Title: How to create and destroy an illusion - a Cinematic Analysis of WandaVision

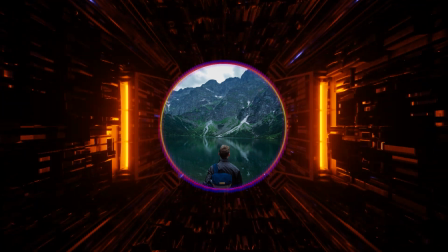0s
Hey, it's just JP here, and a few days ago I watched the new Marvel TV series, WandaVision, and I must say I'm impressed. And I'm not the only one. I'm impressed how the producers managed to create an illusion, and one by one tear it down.
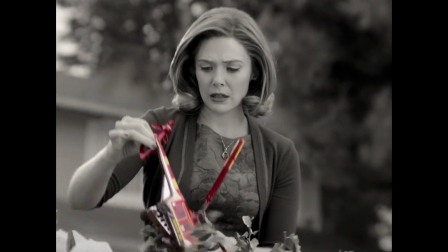13s
I'm today not talking about the story, but more about the cinematography, the techniques and hidden details they used to convey their point.
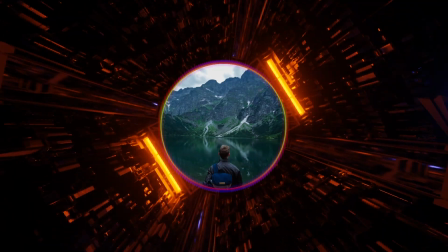21s
I want to focus on the first 2 episodes, so spoilers ahead. Let's get started with the video.
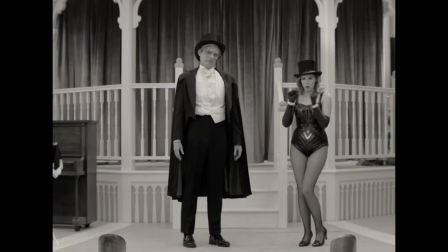26s
How to create an illusion.
Illusion. Yeah, what she said.
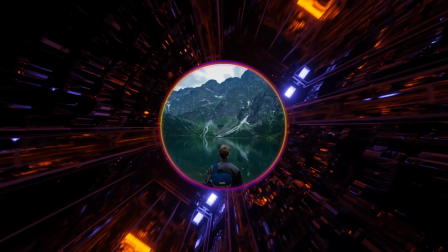34s
First, let's start with the term immersion. You need to immerse your audience.
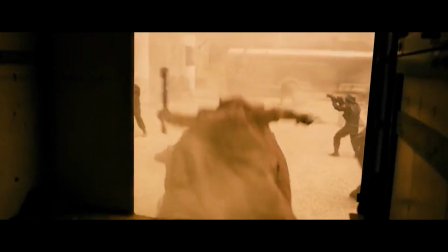39s
You need to make them believe in what you just created. Just showing characters alone won't create the illusion.
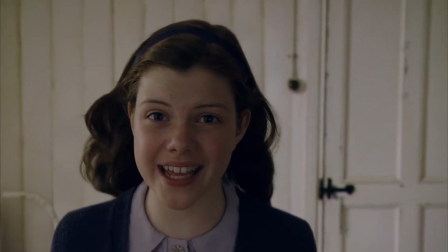44s
You need to frame your scene, make something that holds the painting in place.
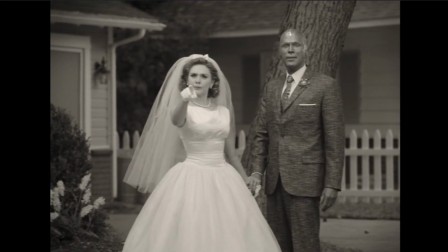49s
In WandaVision, the audience is immersed into a storyline that takes place after the events of Avengers Endgame.
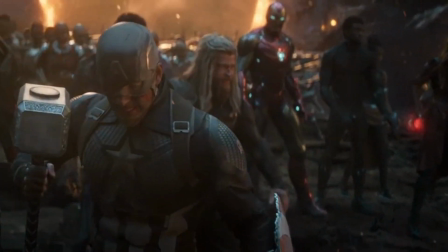56s
We would imagine a direct explanation of the aftermath. Yet, the first episode starts differently.
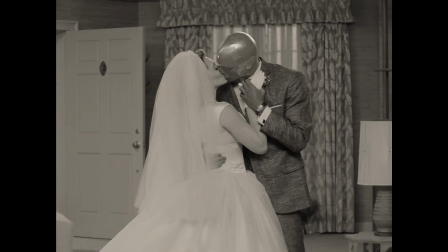62s
We don't get what we were expecting. Rather, we are immersed in a type of alternate reality, where everything looks like a 50s sitcom.
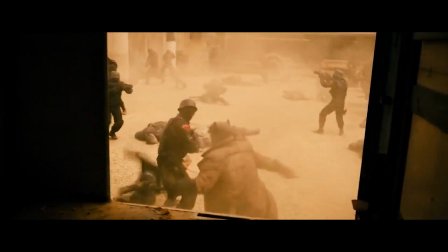70s
But we just said that showing characters alone won't sell the illusion. This episode, however, makes an exception to the rule.
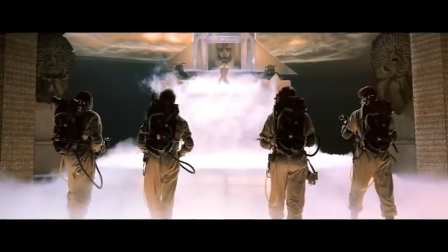77s
I now tell you how they've done it. The copy-paste method. Most of the times, the copy-paste method is seen as something lazy, and something you want to avoid.
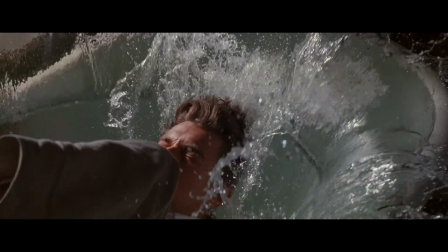86s
But in order to create an illusion, you first need to immerse your audience. This immersion can be achieved through recreation of a certain period of the past.
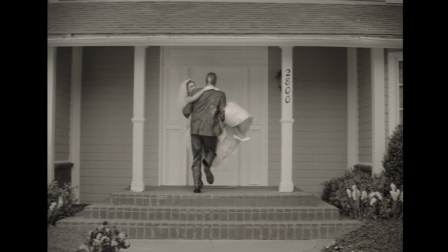95s
Here in WandaVision, Disney looked at few of the old school sitcoms. If we note them down one by one, you will see what I mean.
We are kind of recreating a whole era of television and trying to do it with this authenticity.
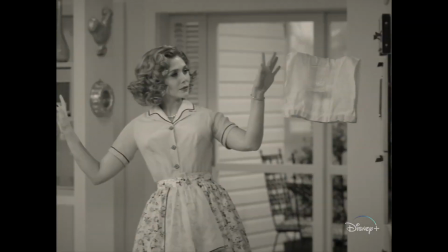107s
For the first episode, it's the start of the sitcom land.
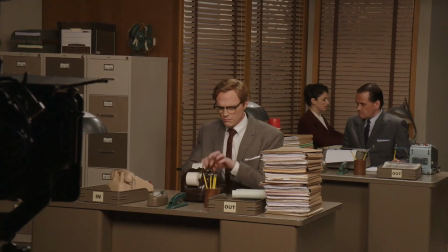112s It's to an audience, and we filmed it in front of a live audience. It was nerve-wracking, but I think it was so rewarding and so funny.
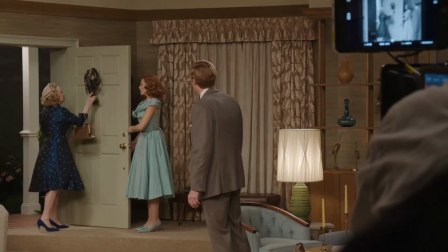120s What a charming door knocker. And cut!
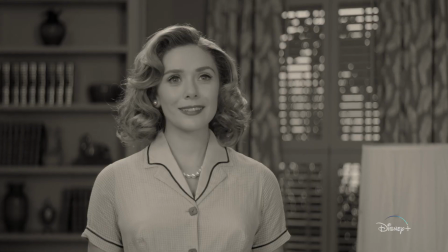126s
They recreated this 50s and 60s sitcom feeling with using costumes from that era, creating the feeling that we just hopped out of a time machine.
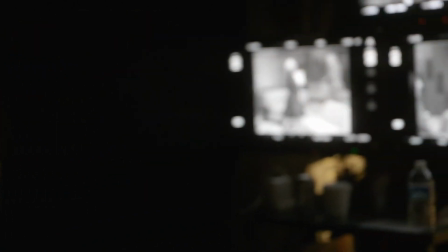135s
They really made an extra effort and recreated some of the most iconic shows. We could make an entire video about this, but I think this scene shows you how far they went.
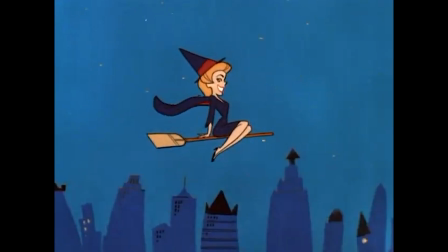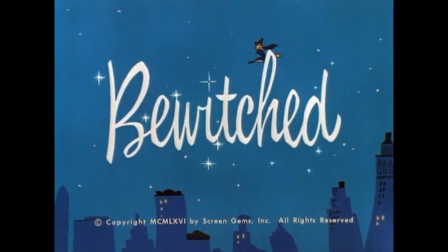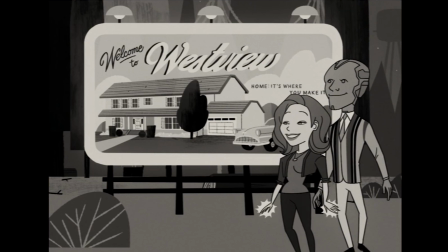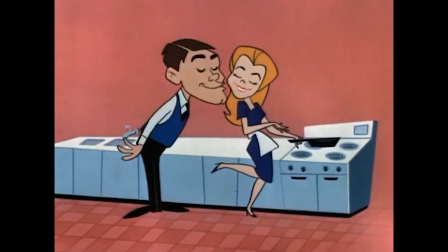174s
By the way, what you just saw was the intro for a 1960s sitcom, Bewitched.
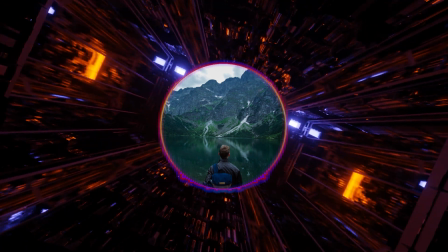180s
I find this attention to detail a great addition. But enough about the copy-paste technique. Let's go now over the editing and cinematography.
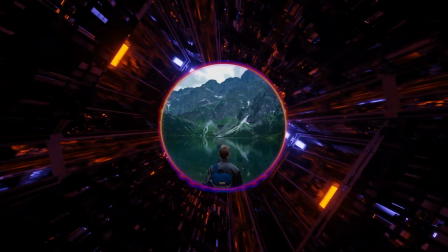192s
This point builds upon the one before.
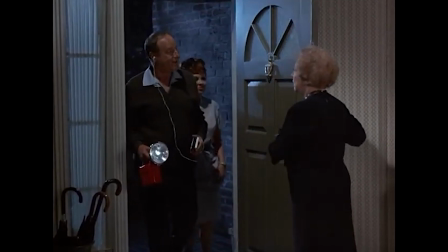194s
One of the things I enjoyed the most is that the producers not only created an illusion of a certain period of American sitcom cinema,
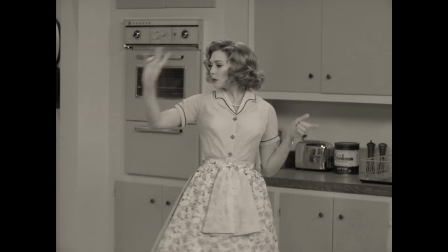201s
but managed to use those same techniques to further strengthen that illusion.
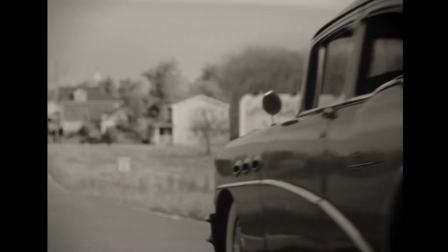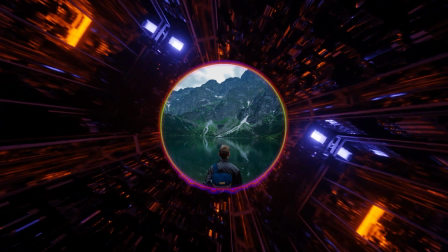212s
The opening jingle and the first driving scene is a great little hidden detail that you could easily miss.
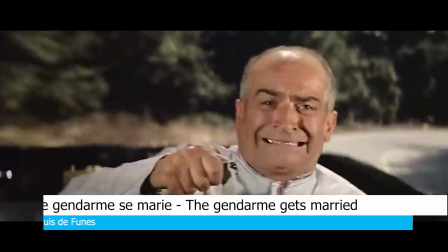217s
Back then, they used projectors on a set to create the illusion that the car is driving, even though they filmed it in a studio.
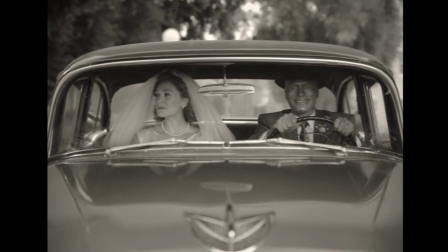224s
This technique was recreated brilliantly, with the use of a static camera that is centered onto the front of the car, and the green screen in the back. Mark Bone did a great video how he faked the car scene. Worth watching. Here are a few more examples.
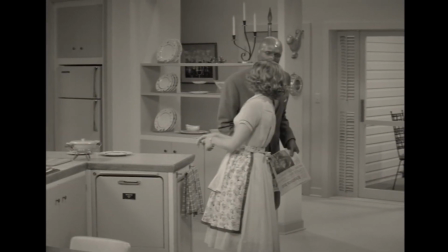239s
The second one would be that they used revision. By reversing a clip of a falling dish, it appears like the dish is magically restored.
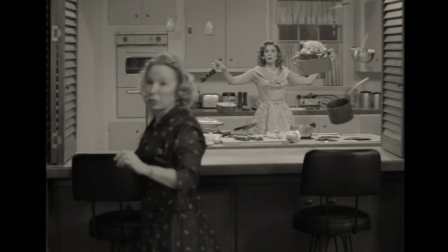246s
Third one, while Wanda is cooking, they make it look like the dishes were attached to ropes, therefore flying.
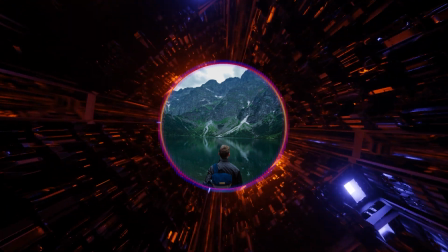253s
Fourth one, they used jump cuts to make things appear and disappear, like for example in those 2 scenes,
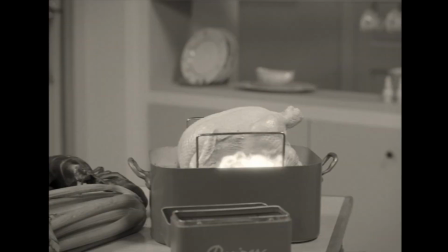260s
her wedding rings, and later on by replacing the chicken back to an egg.
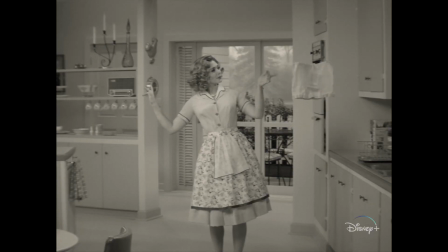266s
The producers really use more practical effects instead of VFX and try to mimic their predecessors. They intentionally created an illusion of a 50s sitcom.
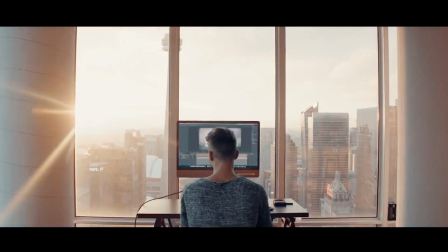280s
The editing process is where everything comes together and the real magic happens.
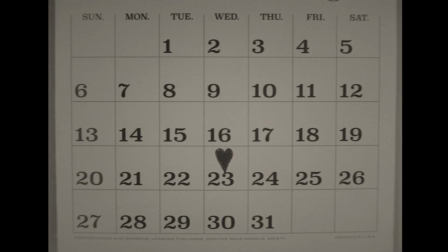285s
In WandaVision, they intentionally recreated the technical imperfections from over 60 years ago.
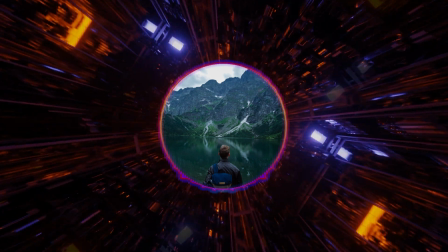291s
Starting with the basics, they first used an aspect ratio of 4:3 and the grain overlay.
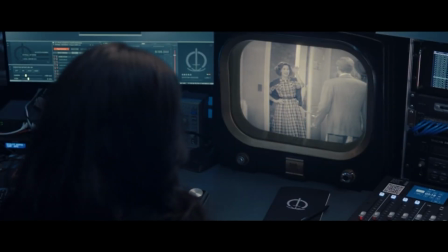296s
The grain overlay has a simple purpose. They unsharpen the image to make it more look like a television program from the 50s.
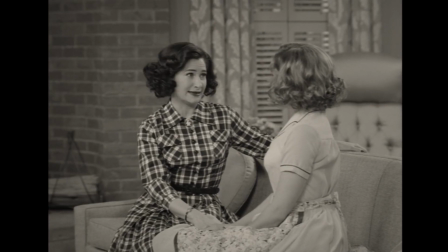305s
Then, in the second episode, they increase the sharpness in the scenes, making one small change at a time.
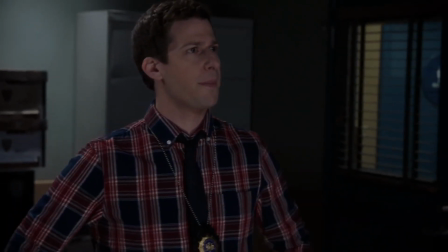310s
In a nutshell, the producers edited their footage, not like a sitcom from the 21st century, but one from the last.
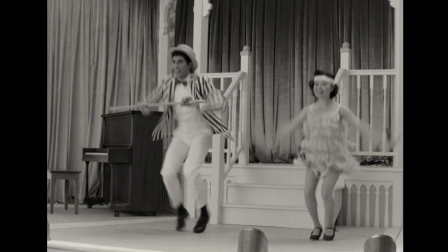317s
And in doing so, recreated a lot of technical imperfections. My conclusion so far?
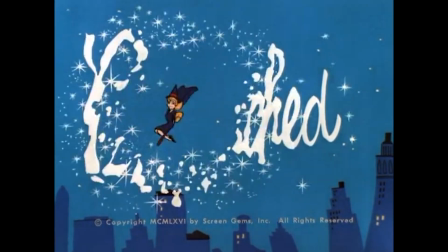323s
Through the copy-paste method of the old-school sitcoms, the cinematography and editing,
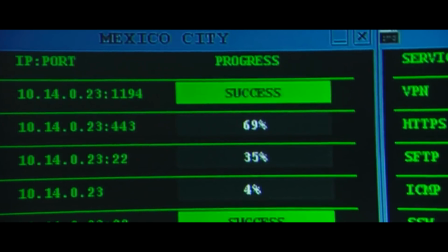328s
Disney successfully recreated an illusion of that time period and immersed us into the storyline of WandaVision.
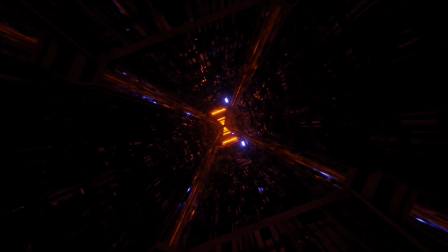336s
We just talked about how to create an illusion. Let's now investigate how to destroy it. All the way through the first and second episode, we have a thought in the back of our minds.
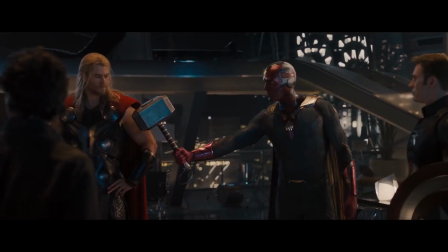348s
This can't be real. Why are two of the most powerful Avengers staring together in a sitcom?
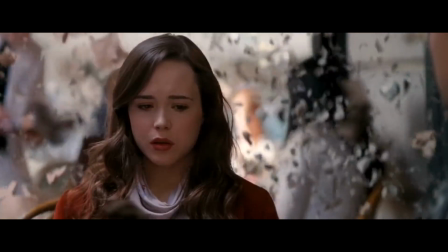353s
Isn't one of them even dead? How is this possible? The producers used that thought and developed it into illusion breakers.
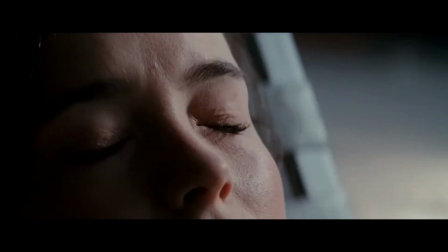360s
Scenes and moments that destroy the illusion that was previously created. Let's start with the first illusion breaker, the camera movement.
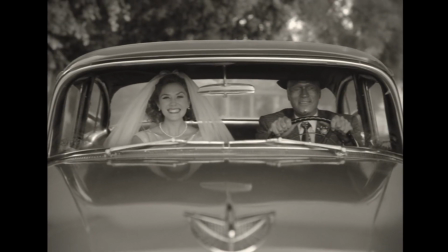368s
I already talked about the fake car scenes. Now let's look at the camera itself.
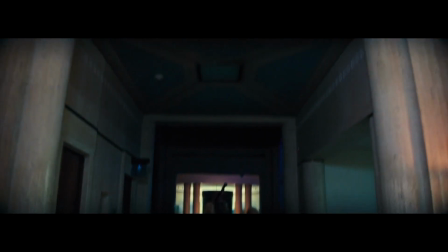374s
Sometimes the camera is treated like another actor in the movie.
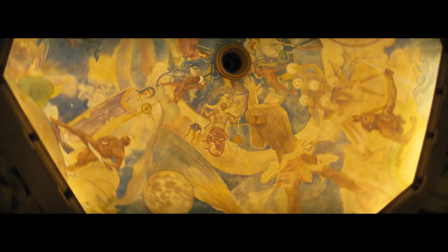377s
Like for example here in La La Land, where the camera moves in certain scenes very fast, creating the impression of being another character in the story.
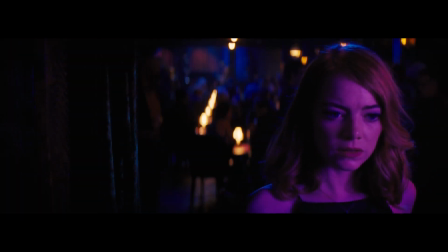385s
Therefore another addition and another perspective. And I think why La La Land was such an extraordinary thing is because it took the approach of realizing the camera was another character in the scene.
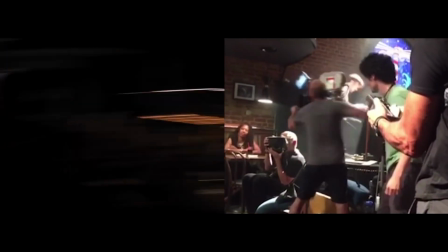397s
And that's actually how Damien introduced me. Like when I met Em and Ryan, he was like, this is Arri, he's going to be the other actor in these scenes.
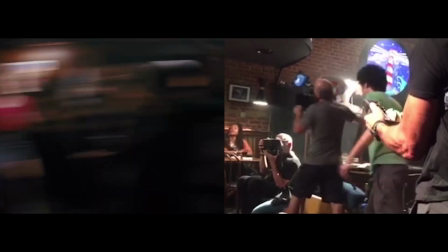404s
And that thought and that thinking as a camera is that, yeah, you're as much a part of it.
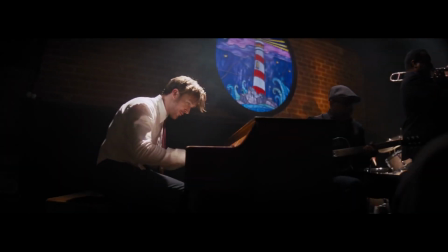408s
You need to know when the character is going to look sideways, when they're going to say that line, when that character, I mean, every part of it, you're just as involved in that process, except you're the one who's completely invisible. Well, something similar happened here, but it is way more subtle than this.
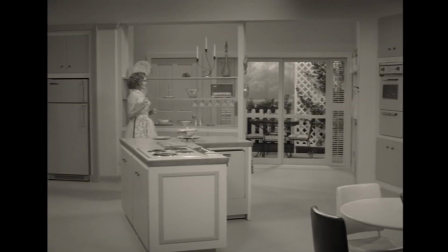422s
Let me explain. Most of the time, through the first and second episode, the camera is steadily panning with the characters,
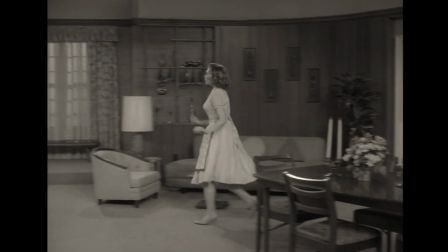428s
walking in and out of the set, giving us the illusion that this is actually an old-school sitcom.
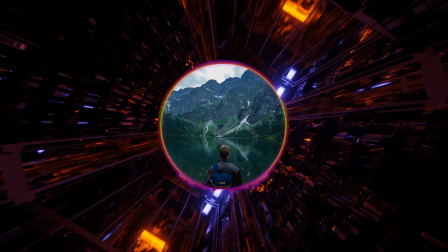433s
We get used to it, but by the end of the first episode, something interesting happens.
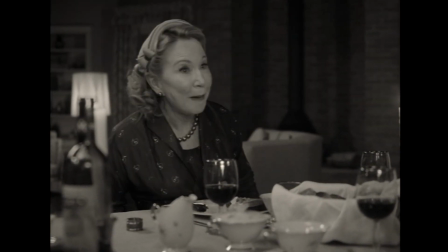438s Stop it! Stop it! Stop it! Stop it! Stop it! Stop it!
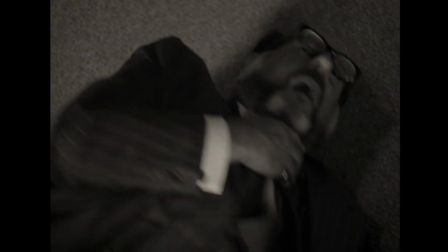454s Stop it! Stop it!
The camera is now zooming in and doing close-up shots,
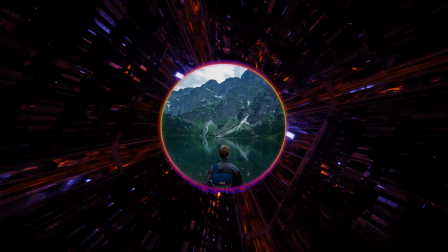460s
while most of the episode was shot with a wide-angle lens that is commonly used for sitcoms in order to establish the set our protagonists are living in.
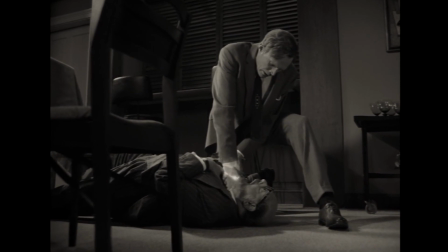468s
Those close-ups are breaking the illusion that was just created.
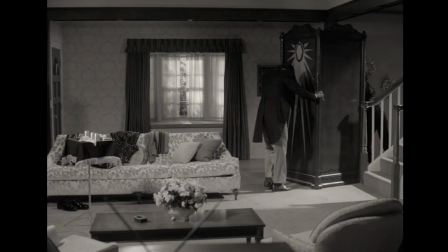472s
The second episode is similarly structured, with the wide-angle lens being most frequently used, until this scene.
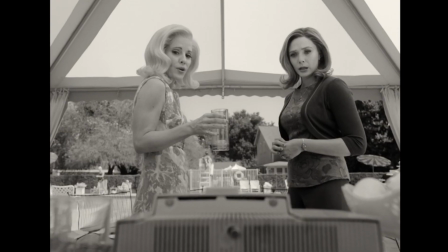484s Who is that?
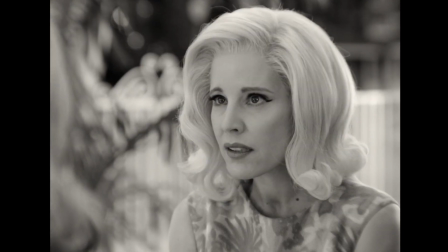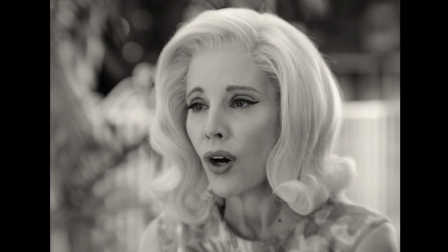490s Who are you?
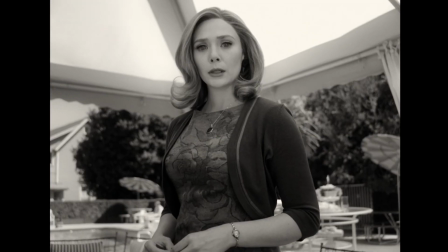495s Wanda.